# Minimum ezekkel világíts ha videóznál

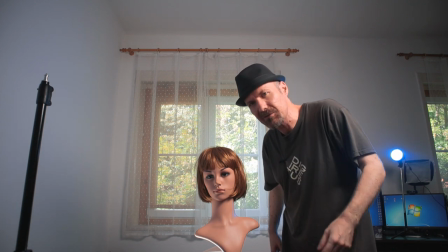[8:17]
Arccal egy szintben lévő fényforrás nem annyira természetes, így szoktuk meg,
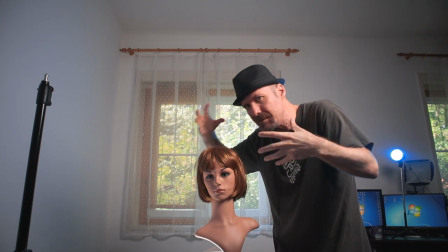[8:23]
ennyi az egész csak, tehát ez számunkra a természetes megvilágítás egy arcnak.
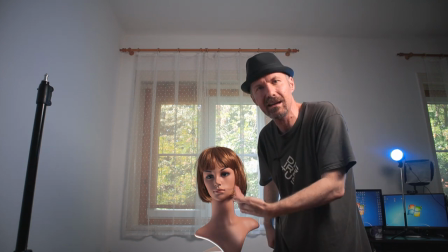[8:29]
Szóval ez nem annyira természetes, alulról meg eléggé horrorisztikus ez az lámpázgatás.
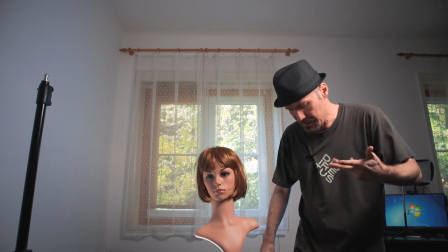[8:38]
Megijedtetek. Szóval az egyiket elhelyezzük így, aztán pedig jöhet rá a kis lámpa.
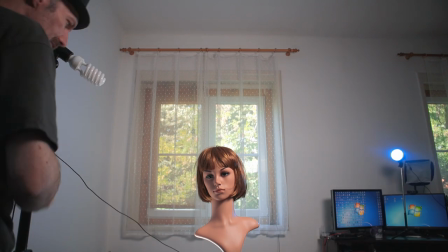[8:43]
Fejed irányába állítod, és az ernyőnk
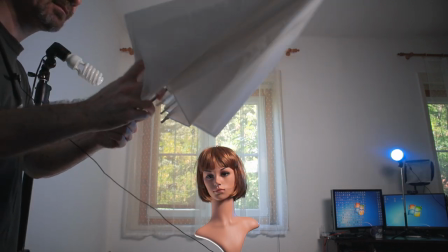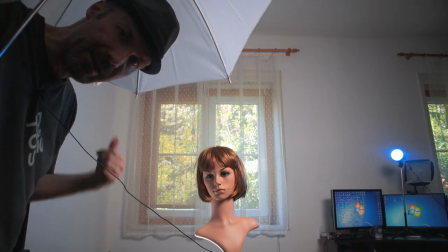[8:53]
ja igen, a másik, ami lényeges és elfelejtettem, ernyőtartó van ezeken a kis lámpaállványokon.
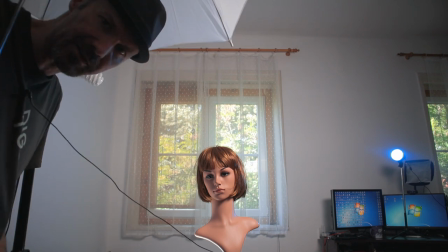[8:59]
Nem az állványon, hanem ezen a lámpatartón, az E27-es 2000?
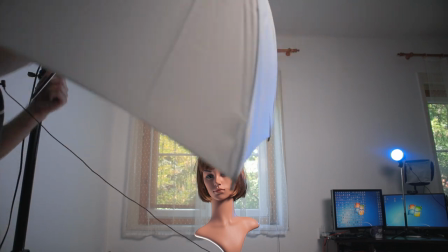[9:04]
1500 forintos. 1500 forintos valamint. Tehát az ernyőt szépen bele lehet szúrni, ami tök jó.
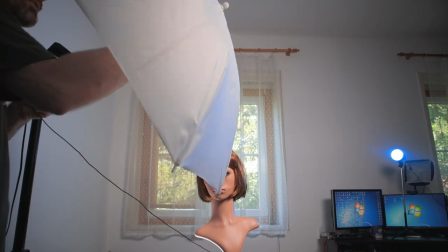[9:10]
Aztán lehet, hogy így nem, mert nincs helyünk.
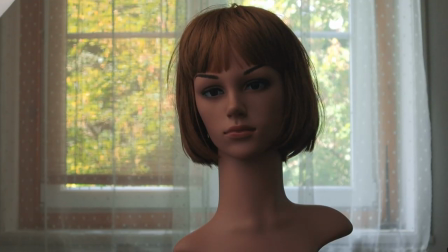[9:18]
Tehát olyan közelségbe tedd a fejhez az ernyőt, amennyire csak tudod, mivel nem túlságosan erős ez a fény.
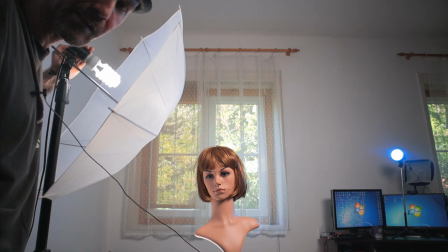[9:26]
Ma mindjárt kipróbáljuk, hát nagyjából ennyit tud. Ilyen nélküle, és ilyen vele.
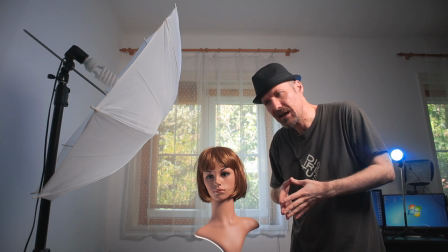[9:36]
Hogy érdekesebb legyen az egész videó, keres valami érdekes hátteret,
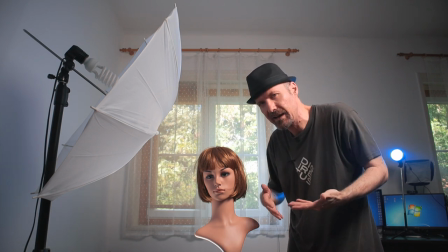[9:41]
egy olyat, amiből esetleg még egy kis fényt is nyerhetsz. És ez általában az ablak egy szobában. Tehát, hogyha például az ablak a háttered, ez nem kötelező természetesen, akkor egy kis ellenfényt is kaphatsz hátulról,
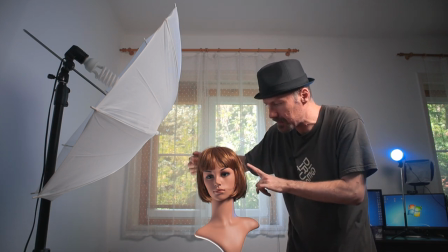[9:58]
Ráadásul a viszonylag sötét sziluettje a fejednek,
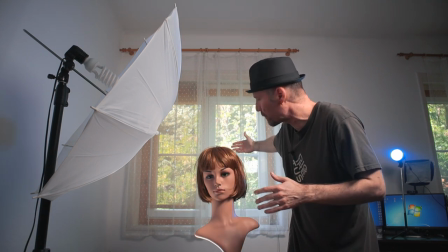[10:03]
az elég szépen el fog válni a világos ablaktól.
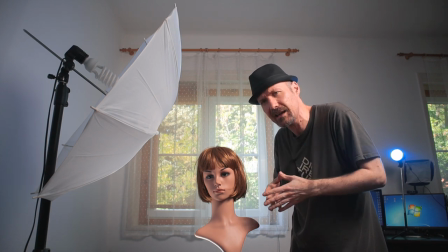[10:08]
Ahhoz viszont, hogy kellő fényünk legyen, és azért ki tudjuk világítani a
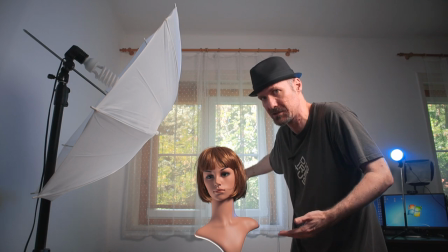[10:14]
hátulról jövő marha erős nyári napsütés ellenére is ezt a fejet, és ne csak egy fekete sziluett legyen,
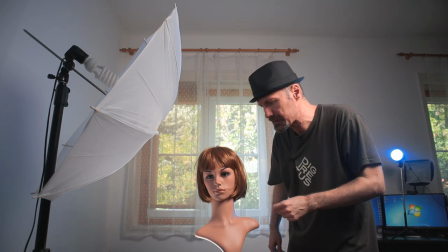[10:21]
egyrészt nagyon közel kell tenni a világítást, másrészt megfelelő beállítások kellenek.
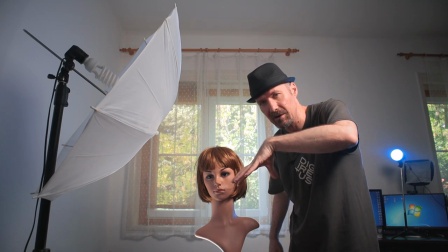[10:27]
Amit én most használok ebben az esetben is, de itt a példában is azt láthatjátok közelebbről, az egy sima kit objektív,
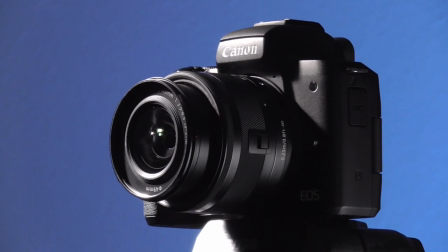[10:35]
egy kis Milz fényképezőgépen, és ugye a kit objektív az általában fényerőben ilyen 3,5,
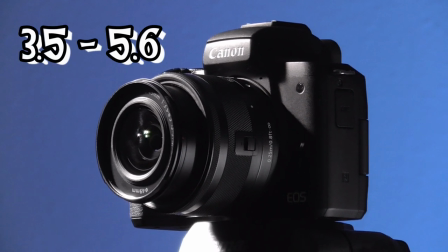[10:43]
5-6, vagy rosszabb esetben 6-3-as fényerőt tud, hogyha nagyon rázoomoltok.
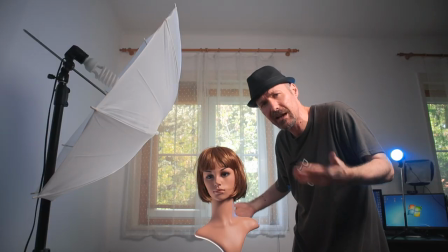[10:49]
Ami befolyásolja a megvilágítást is. Viszont a megvilágítás leginkább egy videókamera esetében a záridő változtatásával lehet.
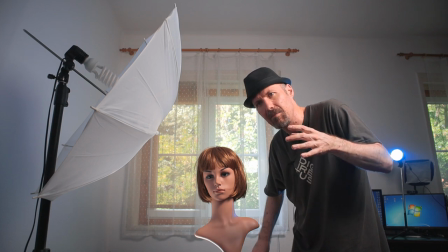[10:58]
A záridő az viszonylag fix szokott lenni, általában a beállított képkocka szám dupláját szokták használni.
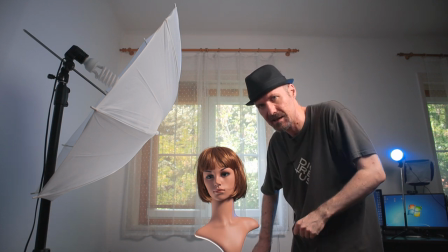[11:07]
Tehát, hogyha például most 30 fps, amit vesz másodpercenként ez a kamera, akkor érdemes olyan 60-at beállítani.
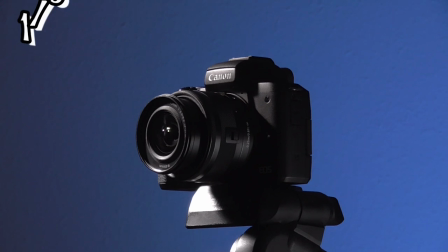[11:15]
A 60-ad másodperces záridő mellé,
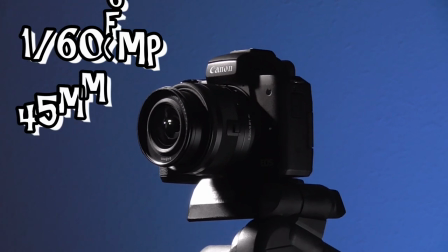[11:18]
meg még az én esetemben jól belezoomolt 6,3-as fényerő mellé ez a lámpa elég kevéske.
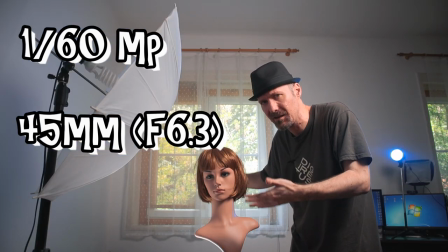[11:27]
Úgyhogy kénytelen vagyok kompenzálni ezt a nagy sötétséget, mégpedig az ISO magasabbra állításával,
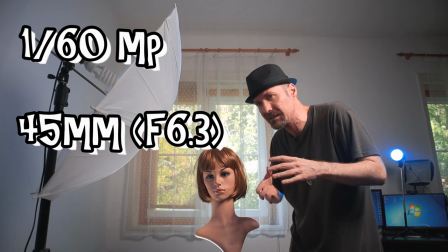[11:34]
attól függ, hogy milyenek a fényviszonyaid, ez lehet ilyen ISO 500, az esetemben 640.
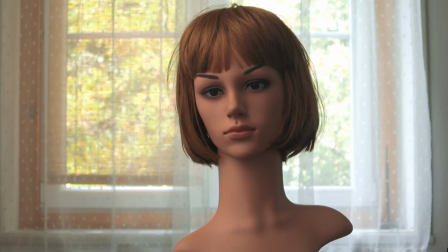[11:42]
Ki tudom világítani az arcot, a háttér nem túlságosan kiégett,
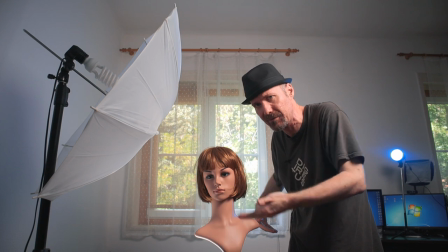[11:47]
látszanak még akár a részletek az ablakon kívül, hogyha valakit nem érdekel a fejed, akkor el tudjon szórakozni azzal, hogy a szél fújja kint a fákat,
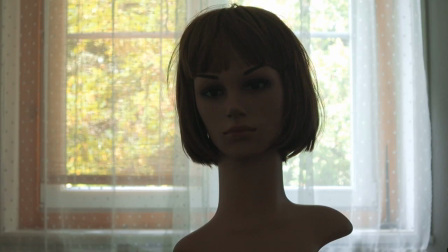[11:55]
stb. Egy 45 wattos lámpával mindez körülbelül így működik.
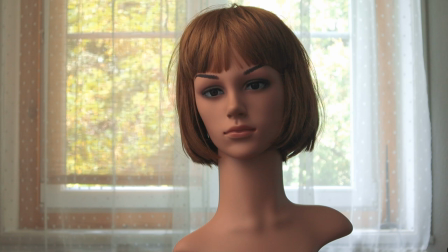[12:00]
Szóval ennyi tud a lámpánk, és ez a főfényünk.
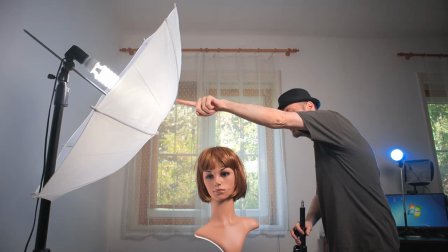[12:03]
A második lámpánkat ellentétesen az előbbivel fogom feltenni,
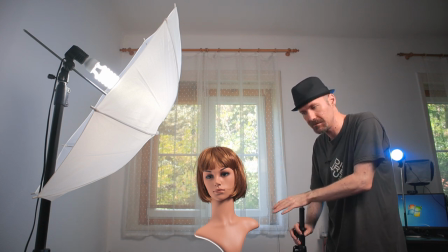[12:09]
tehát körülbelül így a modellünk mögé, kicsit oldalt mögé, pontosan szembe a másikkal.
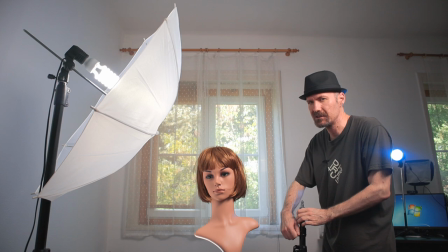[12:18]
Vagy nagyjából szembe, itt sem kell szögmérőzni természetesen.